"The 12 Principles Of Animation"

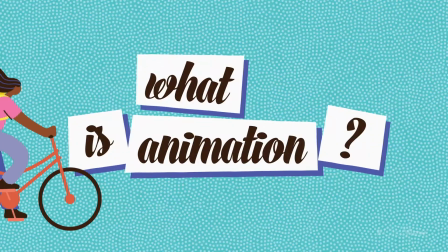what is animation animation is the art of creating the illusion
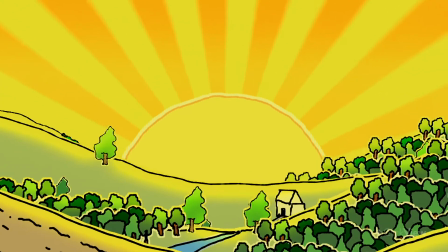of life and movement we can see animation all around us in
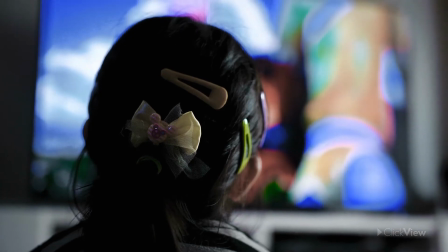films on the big screen our favorite cartoons on TV the video games we play on our computers
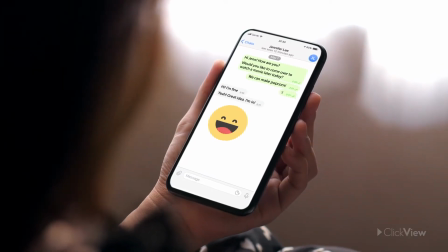or that gif you texted a friend from your phone there are different types
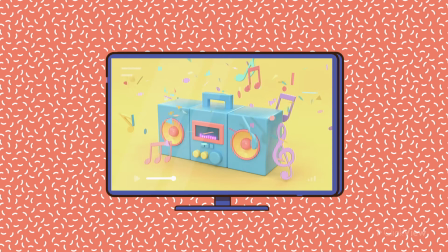of animation 2d 3d hand-drawn, stop-motion,
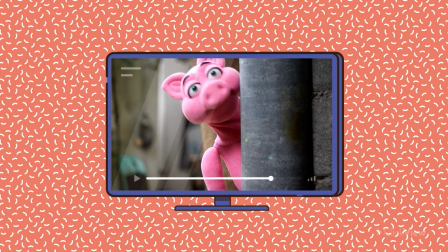claymation, puppetry, and many more. How do animators bring still pictures to life?
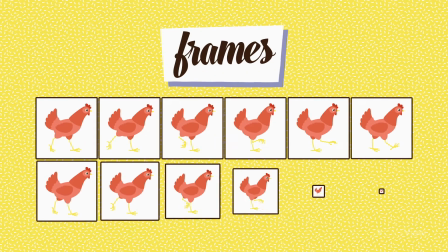In animation, we call every still image a frame. And movement is created by stitching frames together.
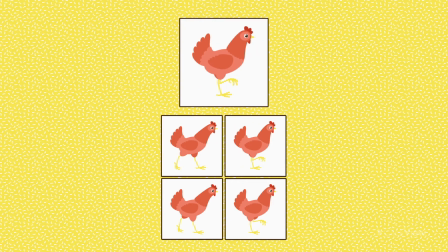The more frames per second, the smoother the motion will look.
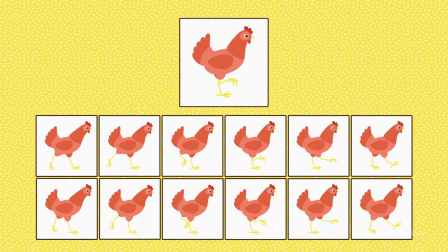However, to make their animations more believable and appealing,
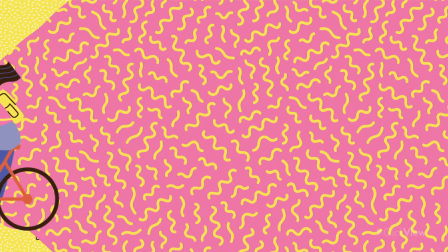animators also follow a set of guidelines called the 12 Principles of Animation.
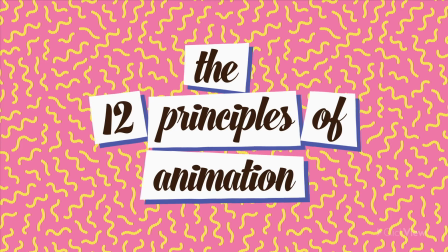Let's have a look at each one of them.
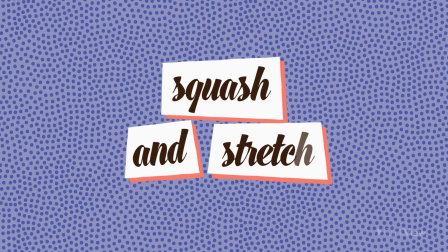Squash and Stretch This principle refers to the way we can animate objects to get longer or flatter in order to give them a sense of weight, speed and mass.
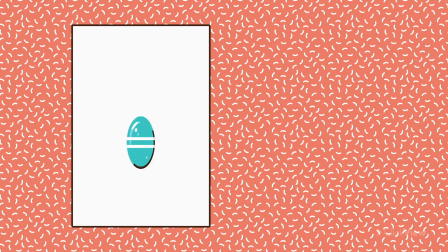The more an object is squashed and stretched, the softer it looks.
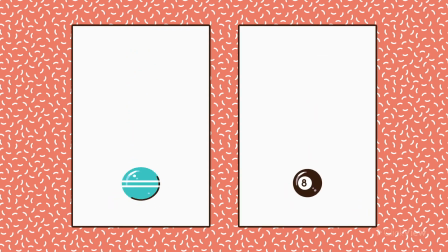Less squash and stretch makes an object look stiffer.
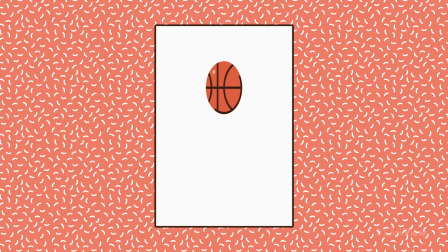One important thing to remember is that the overall volume of the object needs to remain the same during the squash and stretch.
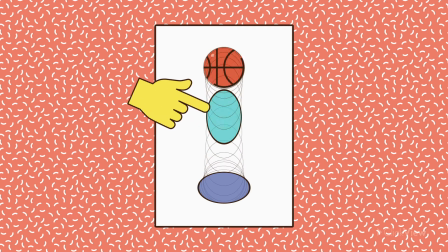When an object gets longer, it gets narrower, or when it gets flatter, it gets wider.
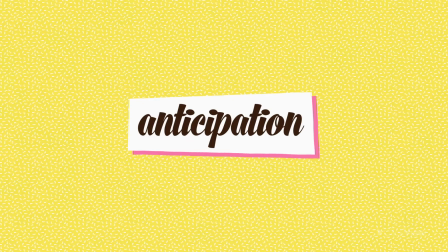Anticipation.
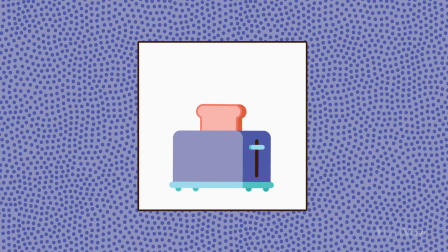This principle is used when characters or objects make an action that gives viewers a clue about what is going to happen next.
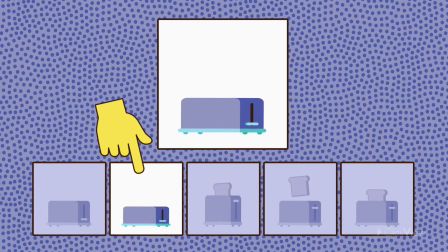In this frame we can see an action that anticipates what is coming next, the toast jumping out of the toaster.
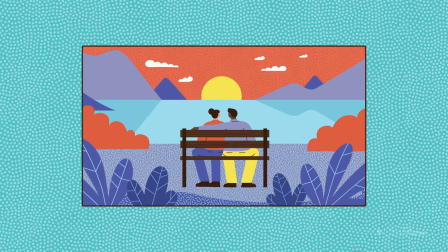Staging. This principle refers to the way that we present or frame an idea so it's easily understood by the audience. There are many ways we can apply staging to an animation.
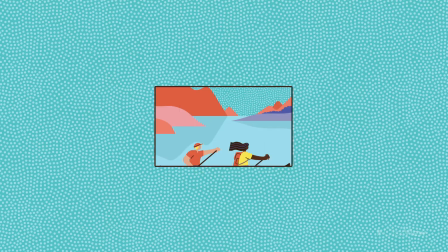It can be through acting, setting, camera angle,
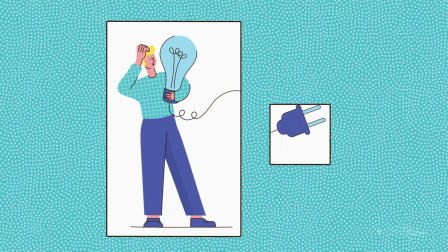timing or any combination of these techniques.
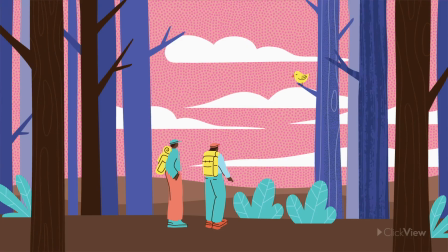Animators also use staging to control where the audience is focused. An example of bad staging would be if too many things happen at once in a scene, we wouldn't know what to look at. To make your audience focus on the actions and the surroundings, you could use a full shot.
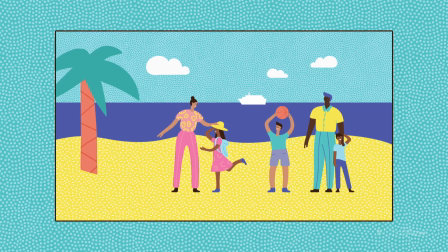Or if you want them to focus on a character's expressions, you could use a close-up shot.
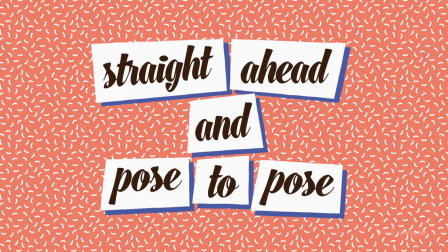Straight ahead and pose to pose. This principle refers to two different techniques of animation. animation.
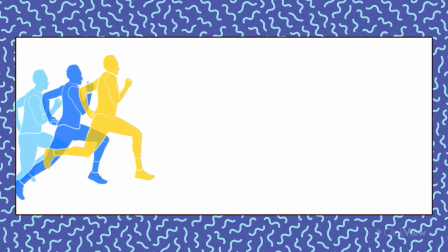When we animate straight ahead, we are drawing each frame as we go.
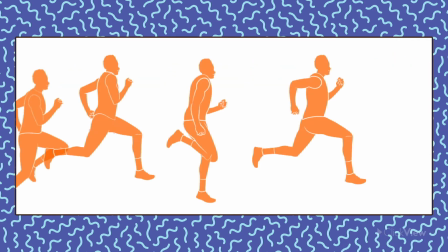When we animate pose to pose, we draw the key poses first and then we draw the in-betweens.
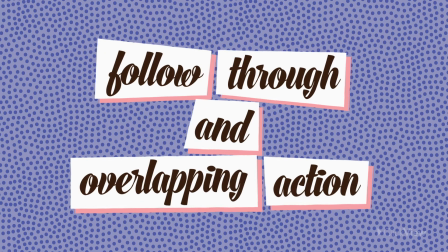Follow through and overlapping action.
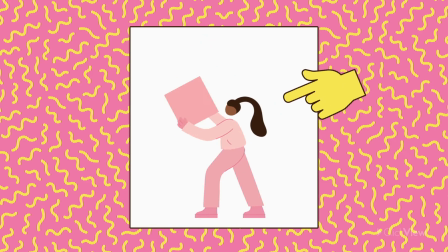This principle happens when parts of a character's body or object keep moving after the leading part stops.
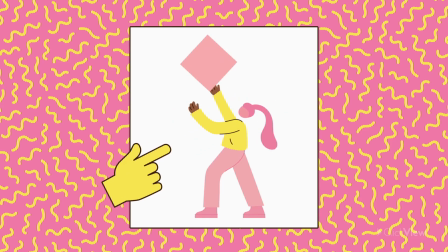This technique adds realism to animations and follows the rule of inertia.
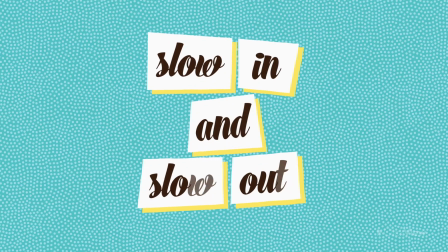Slow in and slow out.
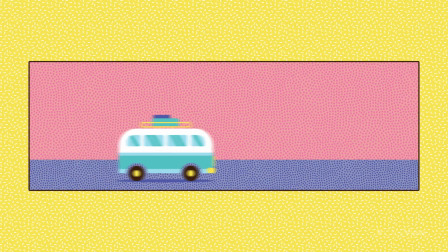When objects or characters move, the motion often starts at a slower pace, becomes faster, and then slows down again before it stops.
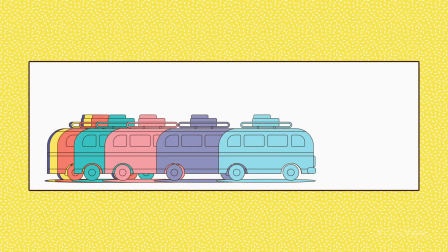In frame-by-frame animation, when we want to make objects move slower, frames have to be drawn closer to each other. When we want objects to move quicker, we need to draw the frames further away from each other.
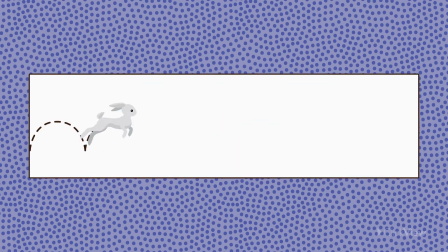Arcs. In nature, motions are rarely straight but instead follow a circular path or arc shape.
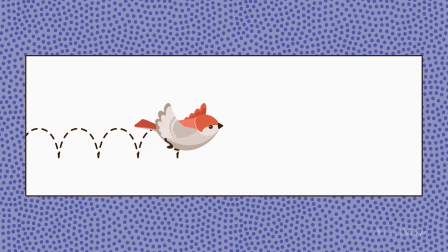When we apply this principle to our animations, objects and characters will move in a more organic way.
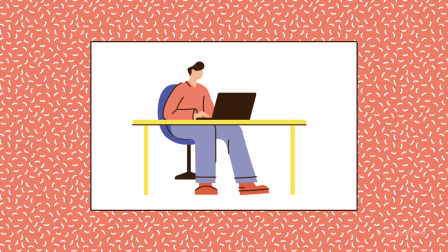Secondary action. A secondary action is an animation that supports the main action. It adds additional meaning to the primary action. Timing.
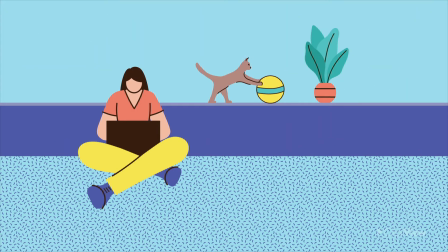When actions are happening in animation pauses between actions and their speed are all part of timing. It also affects the way we perceive an animation and the message we are getting across.
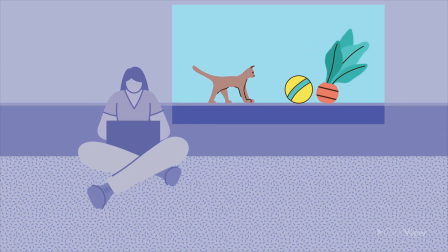This principle gives viewers time to process what is happening in the animation.
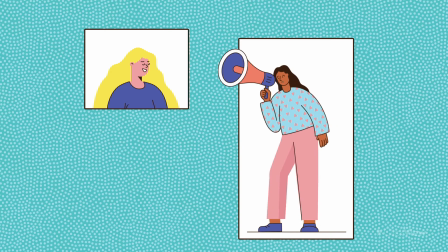Exaggeration. This is a widely used principle and can be applied to any character's reaction, pose and expression. By using exaggeration, we create a bigger impact on the viewer and the message we are are trying to communicate becomes really evident and more believable.
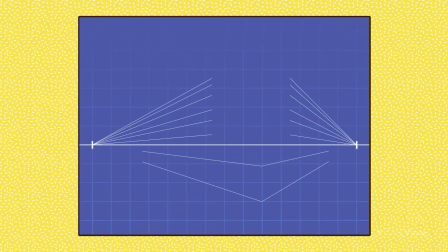Solid drawing. Creating solid drawings means illustrating objects and characters that make us
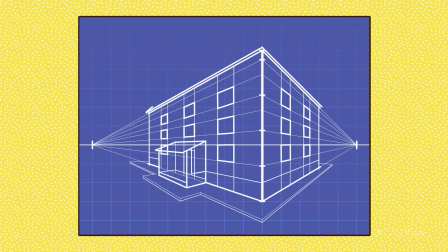feel like they are placed in a three-dimensional space and have volume and weight.
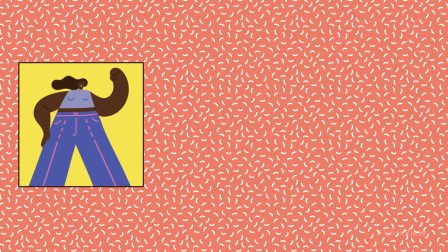Appeal. We apply this principle to illustrations to make them look interesting and likeable.
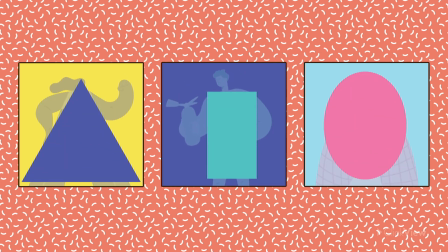For example by using shapes when designing characters or by changing the proportions of characters.
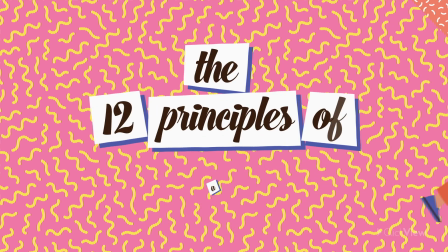Now you know a bit more about the 12 principles of animation, why not give them a go for yourself?
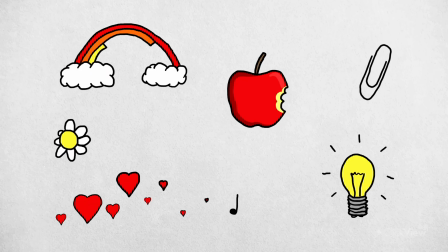Pick an object and bring it to life.